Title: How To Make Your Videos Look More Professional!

Hello and welcome to TechFizzTV. So in this video I'm going to be describing to you how I get this new set up. This is a new set up by the way. And I would also like to share with you what you can do to get the same effect.
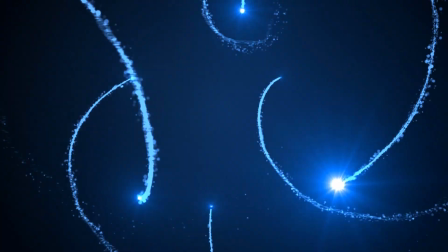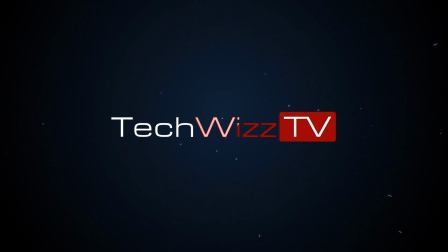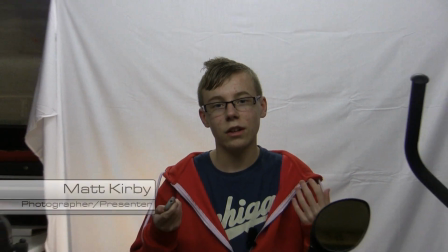What you'll be able to see is that I am basically stood in front of a white screen in my garage.
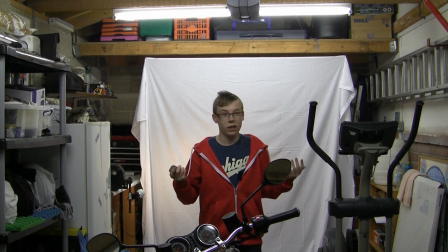Now obviously anybody can do this. All you need is a garage and that's pretty much it really.
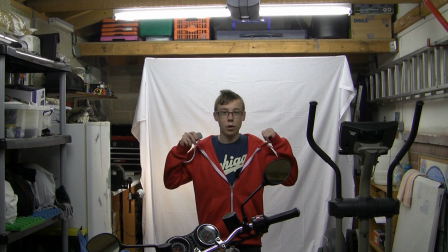I went out and bought this today.
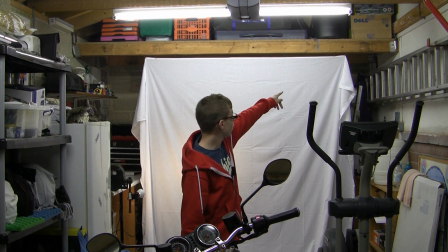It's basically just a bed sheet that I've pierced some holes in and stuck some little hooks into the beam up there, and I've just hooked it on.
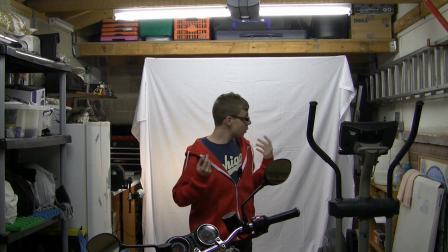That's it. Now, you also do need some additional lighting.
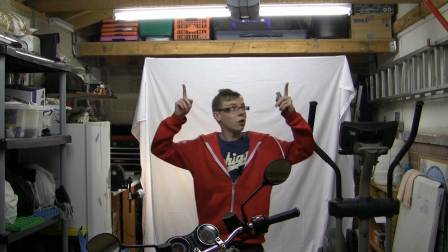Luckily, I've got fluorescent lights in here, which I do intend to put two extra ones in to make it a bit more fluorescent.
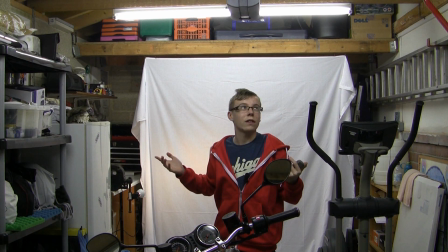Well, I intend to replace all the bulbs because they're a bit knackered and a bit pink, and it's not very good for digital lighting, you know what I mean?
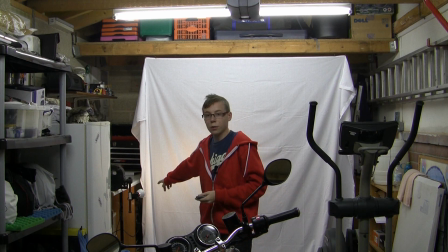I've also got this little lamp over here, which you probably won't be able to see, it's the way I film, I don't know, but that's also not a very good light because it's the wrong type of light, it's using a regular bulb, whereas you want fluorescent, like I was just saying.
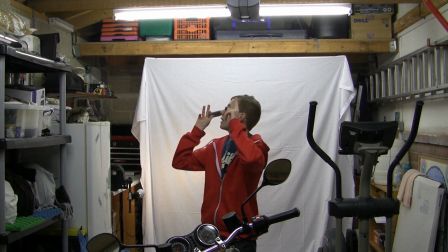Another good thing about this is that I've got skylights in the ceiling. That's good because daylight is the best thing in video.
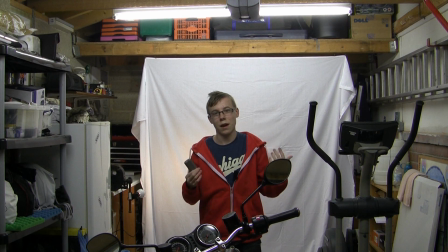You can't get better than daylight. Well, you can get soft boxes and things that are better for studio lighting, but daylight is generally one of the best. You can't do better than that really. Now, there's still a few things that I need to do with this setup to get it to be perfect.
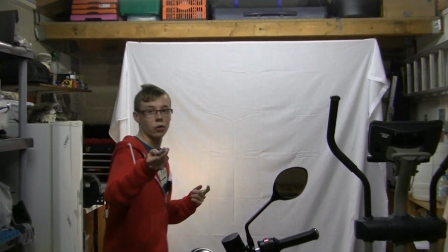For example, I need to iron that sheet behind me because if I stand out of the way and zoom in what you will see is that there are actually a lot of creases
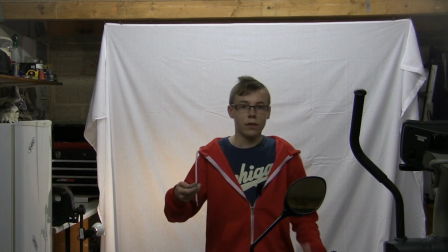and marks and you know deformities in the the sheet itself which is obviously not a good thing because you know
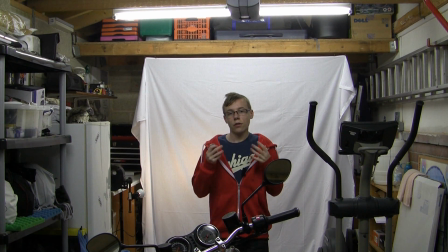it just looks weird. Onto equipment now there's different sorts of equipment that you will need for different sorts of sorts of things. If you want to achieve this sort of studio look that I've got going on and to get it perfect,
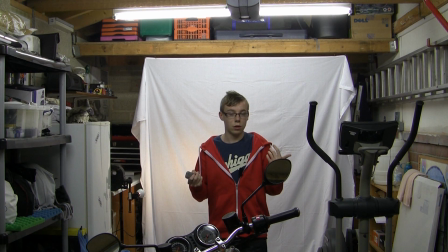then you will either need a high-end digital camera, camcorder should I say, or a DSLR that does 1080p video. Generally DSLRs are better for things like this, I'm not using one right now, I'm using a Canon HF100, which is a fairly high-end camcorder.
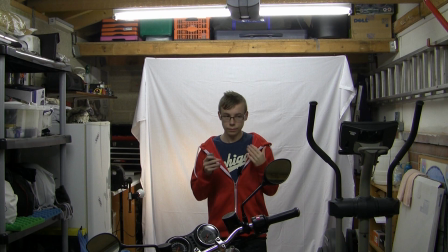As long as it has manual controls then you should be okay, because that's the sort of thing that you need to use in this sort of setup. For example, if you want to use a lapel mic like what I'm using right now, you need to have mic in, which is pretty self-explanatory really.
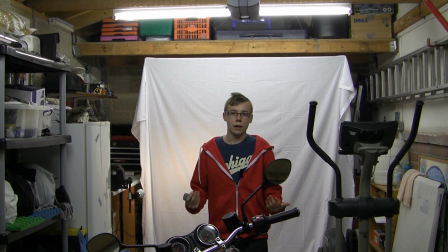It's basically a hole that you plug a microphone into and there you go. You also need to buy the additional microphone of course as well, that won't come with a camera generally. You may also want to get some headphones or something just so you can check that the audio levels are correct. you will also need in-camera
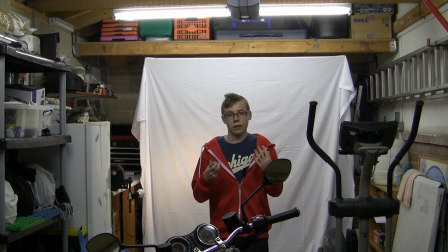audio adjustment so that when you're filming you can you don't rely on it in post editing because you can't always achieve you know perfect you can't you can't get a perfect effect in editing no I mean you do need to have good equipment as well as good
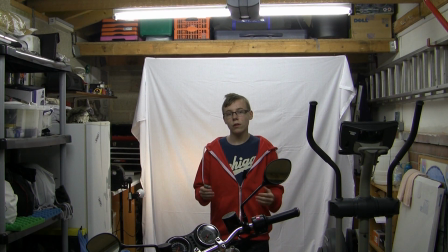editing if that makes any sense but what I'm trying to show you today is that you do not need an amazing you know high-end studio in some office building somewhere to get a good look like this because obviously I won't
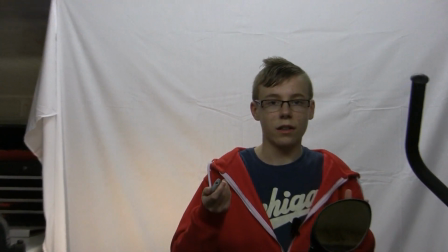be zoomed out like most of the time I'll be zoomed in like this and
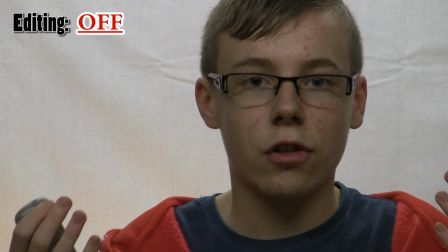what that does is that it makes my the camera focuses on my face which makes the background go blurry for a start when I'm
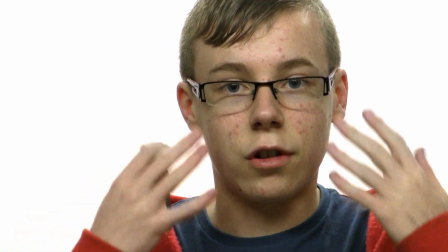zoomed in this far it also means that the white balance is on is is focused on my face which means that my face is
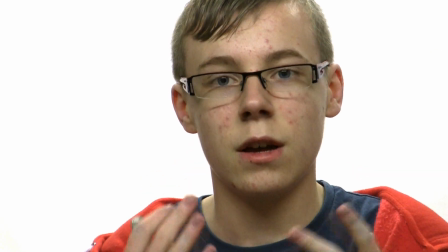has got the correct lighting that it should have it might be a bit off color or whatever because I'm using funny fluorescent lights in here,
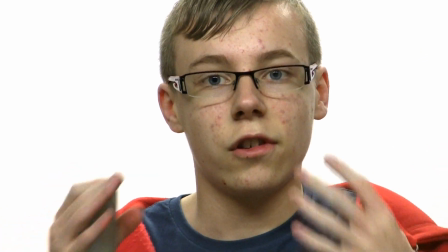but once you've got good fluorescent lights, your face will be perfectly in good colour.
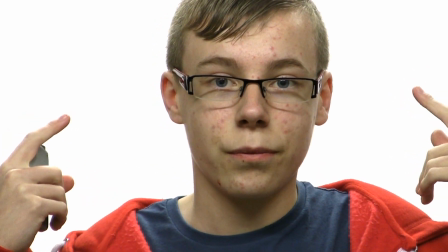But what that also means is that the background should be blown out, which is a good thing, because that makes it too bright, it makes any creases go away.